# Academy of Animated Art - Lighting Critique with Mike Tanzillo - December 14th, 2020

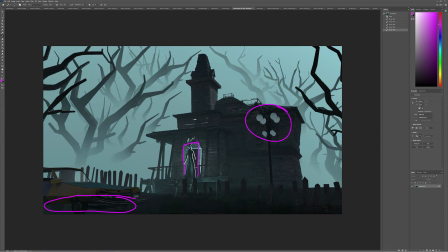21:52 stop you see I'm saying like right there on the edge I would just let it softly fade off as it kind of goes out and you can you can push it a little further up here because it'd be nice if it kind of visually was behind the character in the character's entirety but
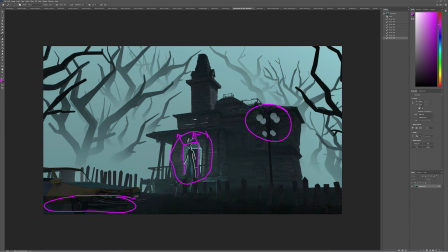22:08 this haze looks good all that looks good character I like the character lighting maybe a little less light on the front and then a little bit like this light on the edge it might be tough to do this because it's so bright but like try and match it to that cyan color so
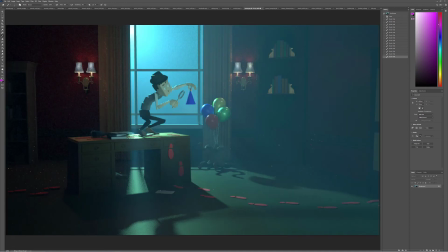22:21 just cool it off a little bit but this one's looking really good good stuff emma uh okay let's take a look at your we got your blueprint very cool
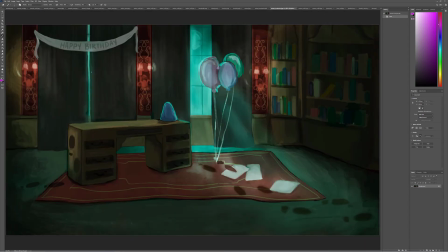22:29 um i love your draw over this is so pretty we've got some warm pockets of light in there the mylar balloons uh really really
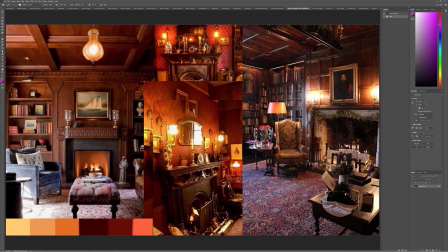22:37 good stuff um love your reference this warm light is is really nice like the kind of
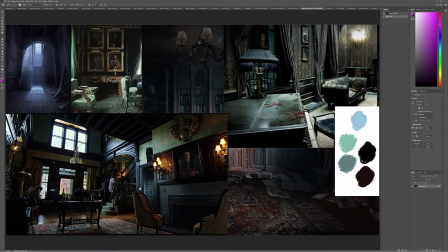22:42 super warmth of it it's cool like look oh this is so pretty like the way that you've got this desaturated color palette of light that just like it all of them do this it's like slowly moves around and slowly like it's just like I call that like light just like
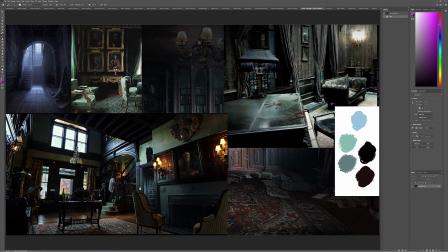23:00 meanders around the space like it just softly like just transitions from bright to dark to different greens and blues just really really pretty pretty reference
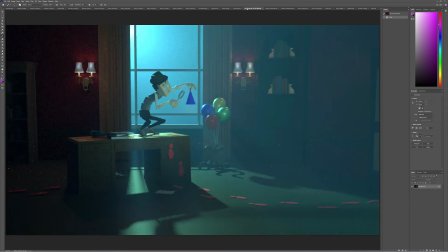23:09 and let's go back to your render so the same like it's looking really like it's a great start um i think that in the way that that we were seeing in the reference i think that these lights can go more orange um i think they
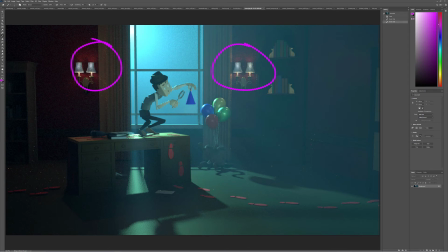23:24 can go uh i think they can do go much more saturated um in terms of the light itself i think that right now it's a little broad i would really really focus if i was you it's really cute saying uh for you i would really focus and i would i would take this light
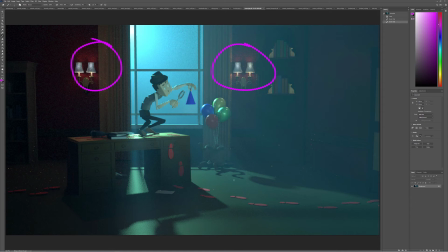23:40 up like position the light higher so it actually comes less into the room um so it kind of just kind of falls maybe to here and then back and that will allow um it's like a pocket of light the foreground of the
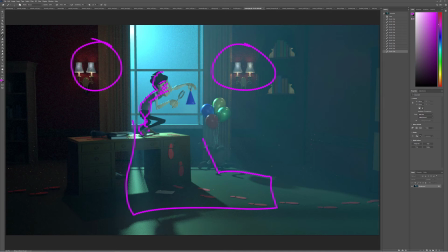23:55 character could go darker it would just basically allow for like a rim light on the character um because one of the things about when i when i try and create a creepy
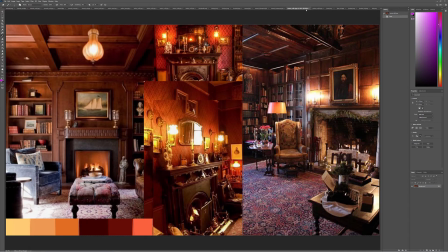24:03 environment i try to create a lot of variation of light and dark um lots of pockets of of bright and dark and bright
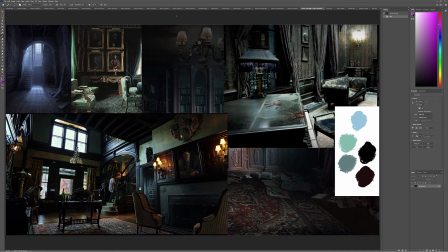24:10 and dark and bright and dark because you kind of want i i always think of it like i want the physical space to match the emotional uh instability of the
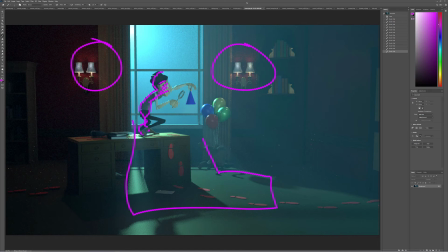24:18 character and the unease of the character so i want the light to feel uneasy i want the light to vary a lot because i want their emotions to change a lot as we go through the scene so um i would i would look for more opportunity to find some light and dark value
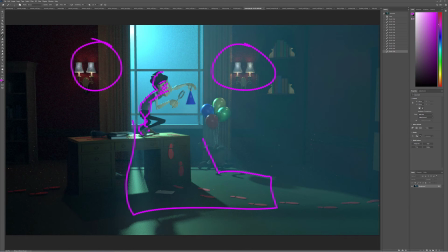24:31 i would make those lights more saturated and then i would find a way to because this is clearly the object of the gaze, right? Clearly the focal point of the scene. But right now it's just, there's not a lot going on with it. So I would find a way to figure out a method of focusing our light here.
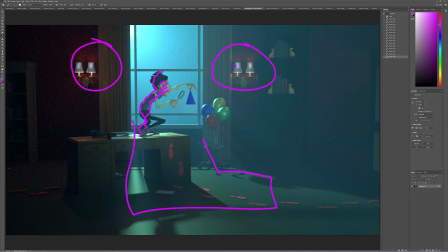24:51 It could be, you know, that this light gets warmer and then all of a sudden we're able to get some like warm rim on that. Just maybe it's, you know, maybe there's more key on this side, more rim on this side. Maybe the light haze doesn't like kind of fades off before it gets down here.
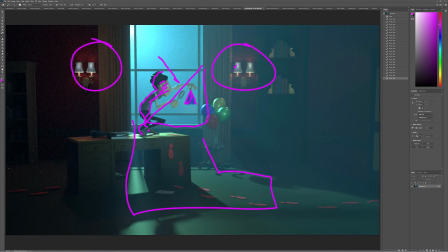25:08 And now this part of the window down here is super dark and we're able to light the character over top of that. So finding a way to get our attention right there is going to be crucial for the shot. But I love your paint over.
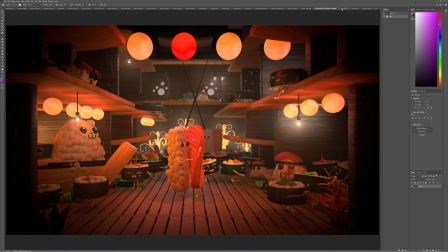25:19 I love your direction. It's really going, it's really going well. So Jen, I mentioned this before, but same thing with yours. Great reference. I just want to find more pockets of darkness.
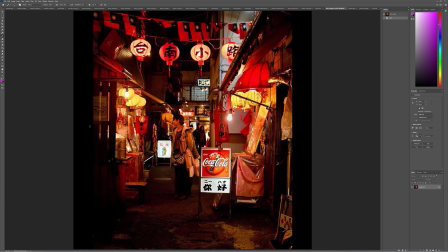25:30 Like, do you see how like in here, from here over, it gets pretty super dark and here's a pocket there's a pocket there's a pocket even these characters back there and up there
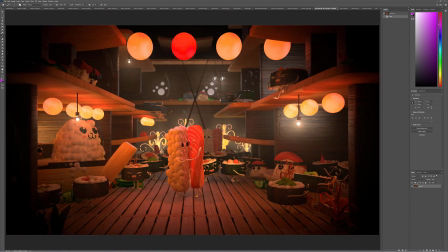25:40 all pockets of darkness in yours there's there's a little bit more lightness and i want to find a pocket of darkness here i want all this to go a little bit darker um i want maybe like this interior space to go a little bit darker i just want i want to i want
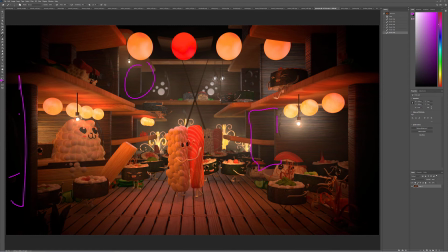25:54 to ground the image more with some more darker elements um these are clearly are these characters are clearly are like center of attention by the way great staging with all this it's really really cool um i want to find a way i'm wondering if there's
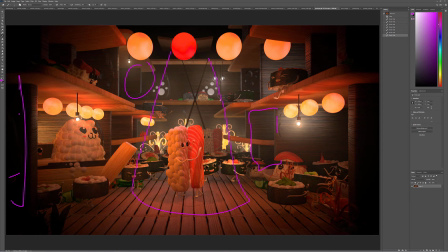26:12 like a better way like we could even like spotlight these characters somehow um and make them read off a little better but the biggest thing is they are wondering if we can make them a little bit less saturated um and a little bit brighter
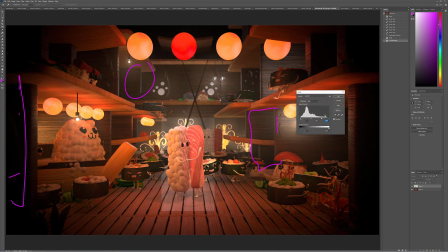26:33 more contrasting yeah
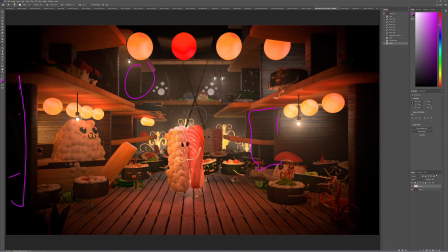26:48 and i think that would really kind of get those characters to pop off and read just a little bit better and maybe like i said maybe even like creating some more light that's specifically designed for them and make them our heroes and all the rest of these are just secondary kind of uh
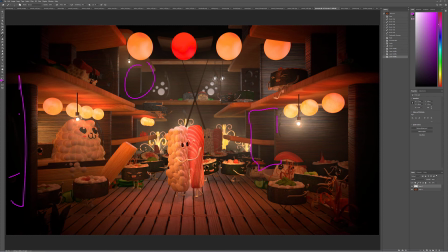27:04 background characters i would also shy away from using lights like this that are just pretty neutral i i think that you're doing a really great thing with um creating some saturation in the shot overall like i said maybe maybe peel a little bit off the characters but just like kind of pure blue
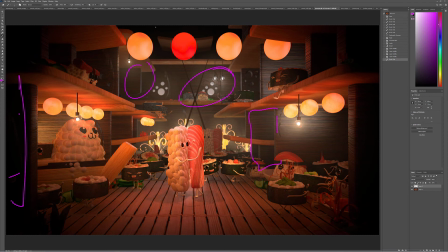27:21 lights like that i would i would take those down and then uh go ahead and throw in if this is open to the to the outside go ahead and throw in the sky back there i think that'll help out a lot too all right next up we have uh so we got jordan cat uh sooner and ube okay Okay. So let's jump to Jordan.
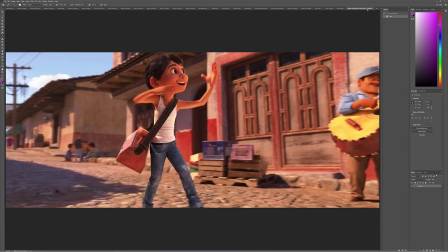27:40 All right. So we've got your reference here with Coco. It's kind of a similar note.
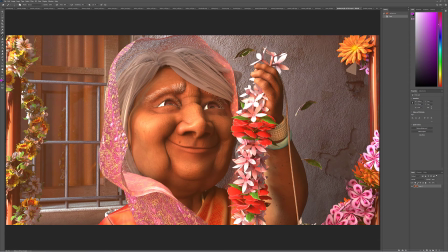27:46 I think we should find a way to create some more darkness in the scene. And I mean that by...
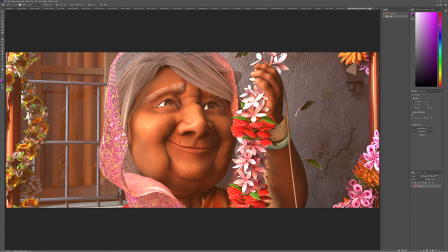27:59 There's two things I would work on. Number one is figuring out ways.
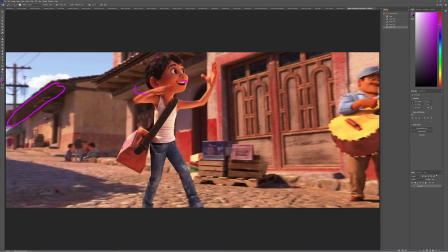28:03 Do you see how there's a little bit of pocket of darkness there like his hair is dark his mouth is dark um there's areas that kind of ground the scene and
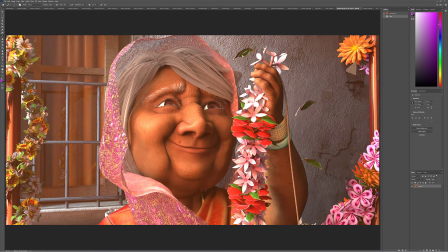28:11 and in her there's really no area that gets that that has that like um kind of grounding darkness and i think a lot of that is because there's like an overall haze to the shot as a whole that i think we could peel back on um in fact for the
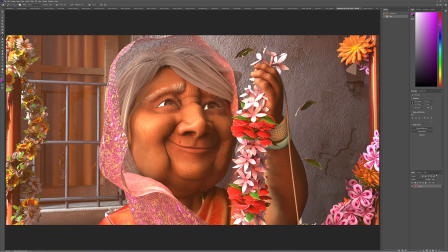28:25 next iteration let's go ahead and pull that off um and then we'll we'll we'll take a look and we and we added in, we might add it in just behind her. Reflection on the window looks great, by the way. I should point that out. Her eye white here, we want to make sure to keep that a little bit more in check. Tone that down slightly.
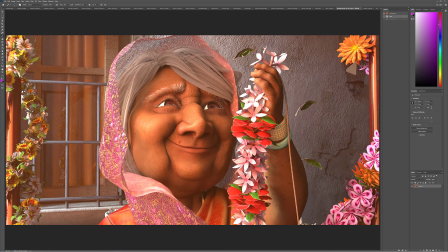28:47 Yeah. And then I wonder if we can't go a little bit.
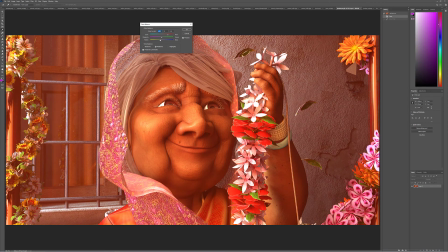Looking at her skin tone overall. Hmm. I think you might be able to go a little warmer on her skin.
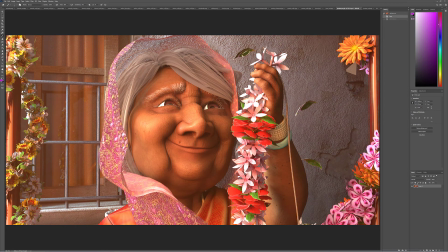29:15 it's tricky though you know what let's let's pull off the haze and then we'll we'll take a look at it from there i also think that um you know what it is here it is this back wall is being illuminated by warm sunlight but the light feels cool right